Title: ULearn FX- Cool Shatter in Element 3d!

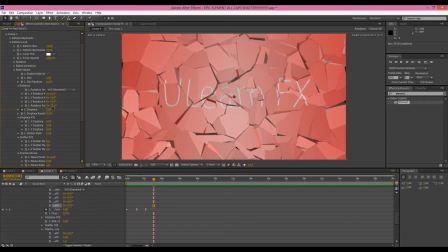This really just rotates them back and forth.
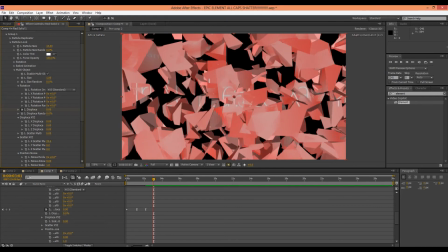So there are lots of different, you can use scatter to just split them like sideways.
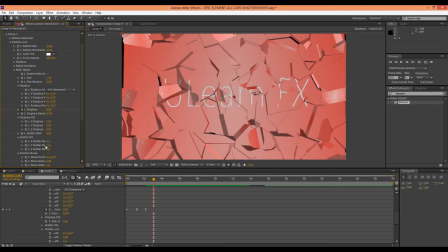I think I used this also when I was getting them off. So now we're good with that.
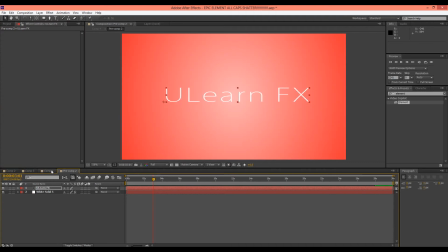So now example number two. So we've created this.
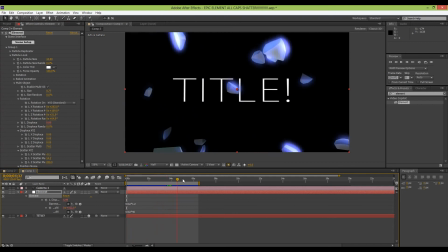I'm just gonna X out of this. So now this is the example we're gonna be creating here, and we don't have much time,
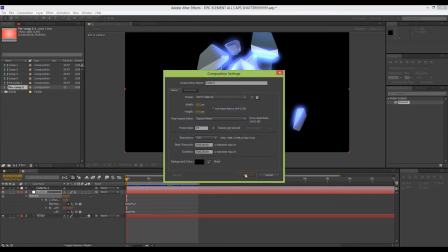but I'm gonna try to go through this as fast as possible because I don't wanna pass the YouTube time limit.
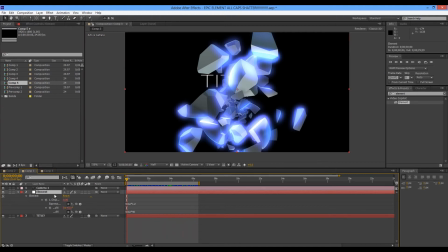Okay, so really I'm just gonna copy where it says element,
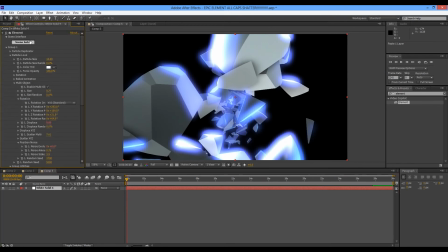just Control C and Control V, and I'll just do a quick breakdown so I don't have to recreate it again.
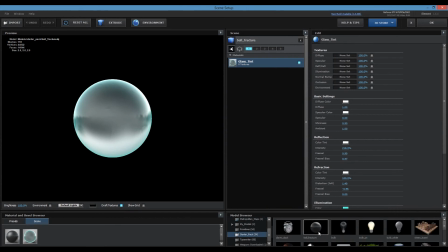So what I did is I went into starter pack and I clicked ball fracture, as you can see here. Then I just used the preset. It comes with Element 3D, glass tint, drag it on.
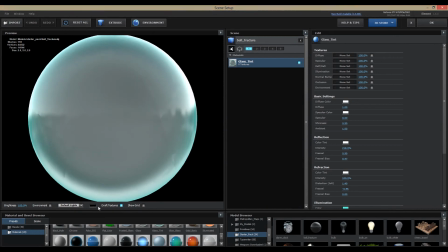So you can sort of see the fracture marks, but not really.
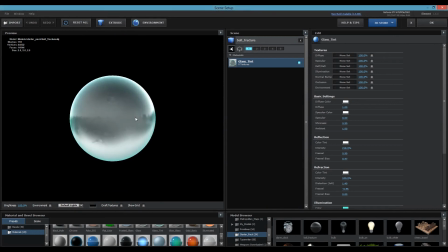I'm going to turn off draft textures. Okay, so that's pretty much what it'll look like, and it'll break along those little lines you see there, or more detailed version in the wireframe. Okay, so that's really all I had to do right there, and then I just left everything else how it was, although I could play with the reflection, etc.
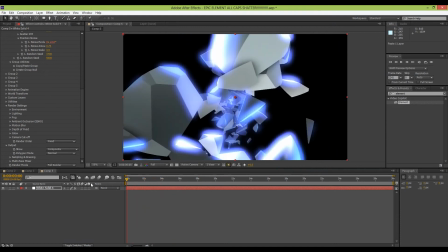So now what I did is, I guess this pretty much has everything done for me, so I'll just do a quick breakdown.
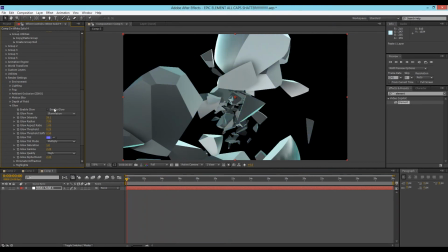So the glow made a huge difference on this, as you can tell.
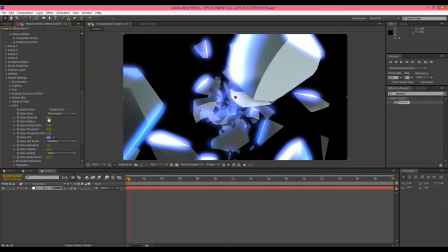The glow is what really made this effect. So I set it to illumination, turned up the intensity, the radius, and then I changed the color, and then I turned up the alpha boost. This really, so what an alpha channel is, that's basically transparency.
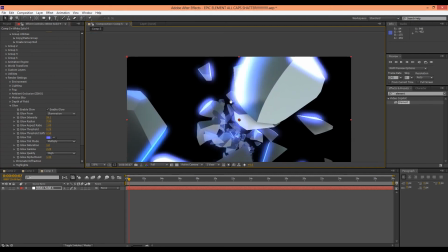So glow is normally very transparent, but when you boost the alpha, it's less transparency.
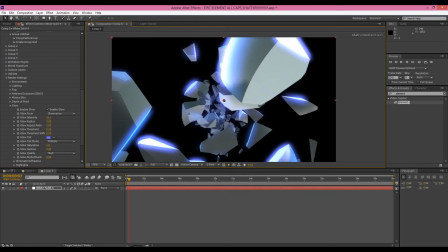So you can see here, less transparency, more transparency.
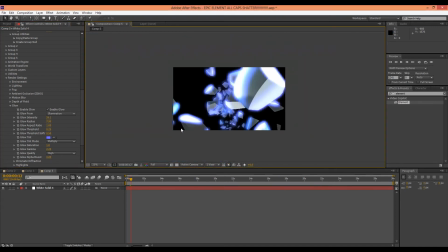So I like to boost the alpha a little bit. So that looks pretty cool, and I was thinking this could be good for a title sequence, so of course I added in a title.
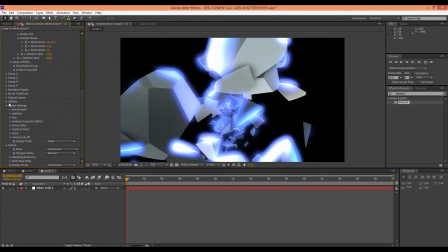I just want to go through, before I get to that, how I got to the rest of this. I didn't turn on motion blur, but that would be a good idea. It just takes a lot of rendering time, so I'm leaving that off for now. Ambient occlusion, that just sort of helps fill in some of the shadows, make it a little more realistic.
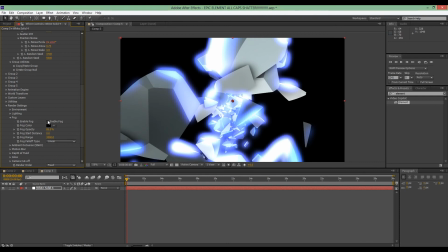Fog, I enabled the fog, so as it gets a little further back, it's not as bright. Lighting, I set it to stylized. You can do whatever you want with that.
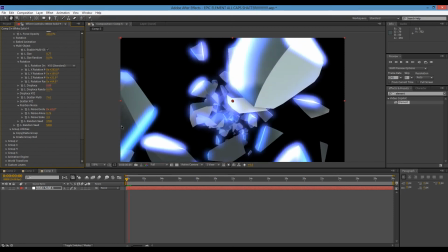Okay, so that's the render settings. Then I just keyframed the displace and the noise evolution just to make it shake a little bit.
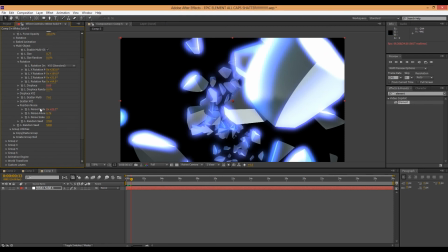That's what that does. So I basically set, I didn't keyframe it. I used expressions. So I alt-clicked on the stopwatch, and I would probably do some, I think I did something like time, star, and then like 30 or something like that.
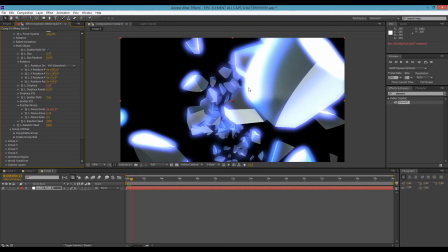So then I just played around with the displace, and then the Y rotation, the Z rotation, I got the rotation just right.
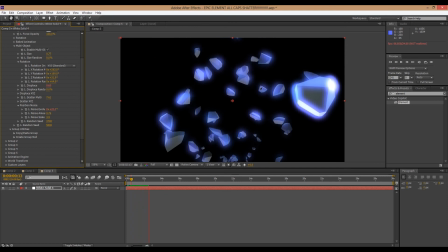And the thing with that is so the text could be seen. So you'll want to play with all these so that as the camera flies through, the text can be seen.
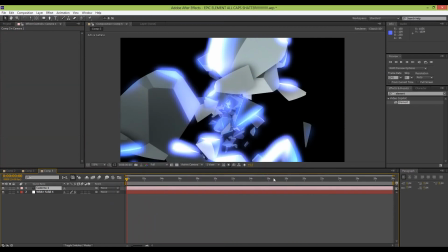So then we do need to add in a camera, because right now it's just going like that.
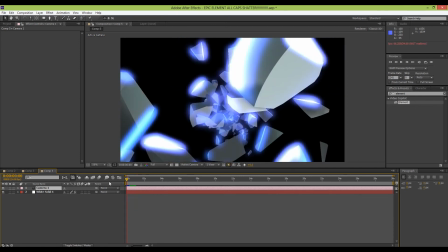It actually does look like it's sort of coming to you, but it's better.
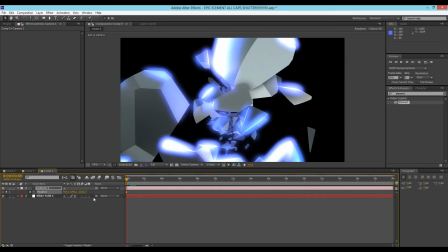And the camera's moving as well, so hit P on the camera, click the stopwatch to set a keyframe, move forward to about 2 seconds,
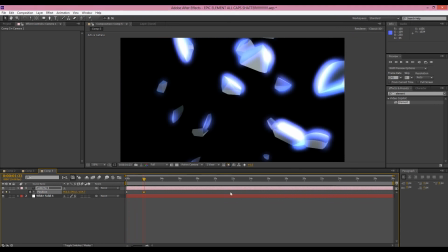then just move up in Z space till about there.
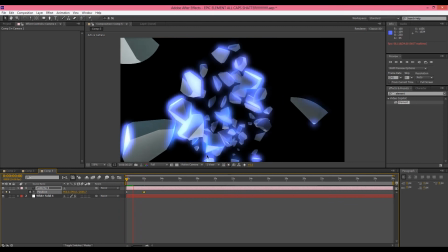So it's going really choppy now.
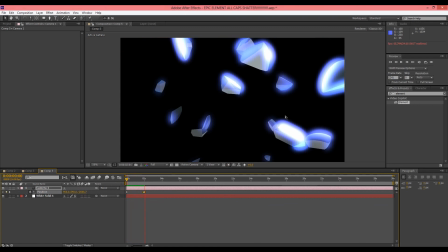And I would adjust all that stuff so it doesn't fly at the lens by using rotation, stuff like that.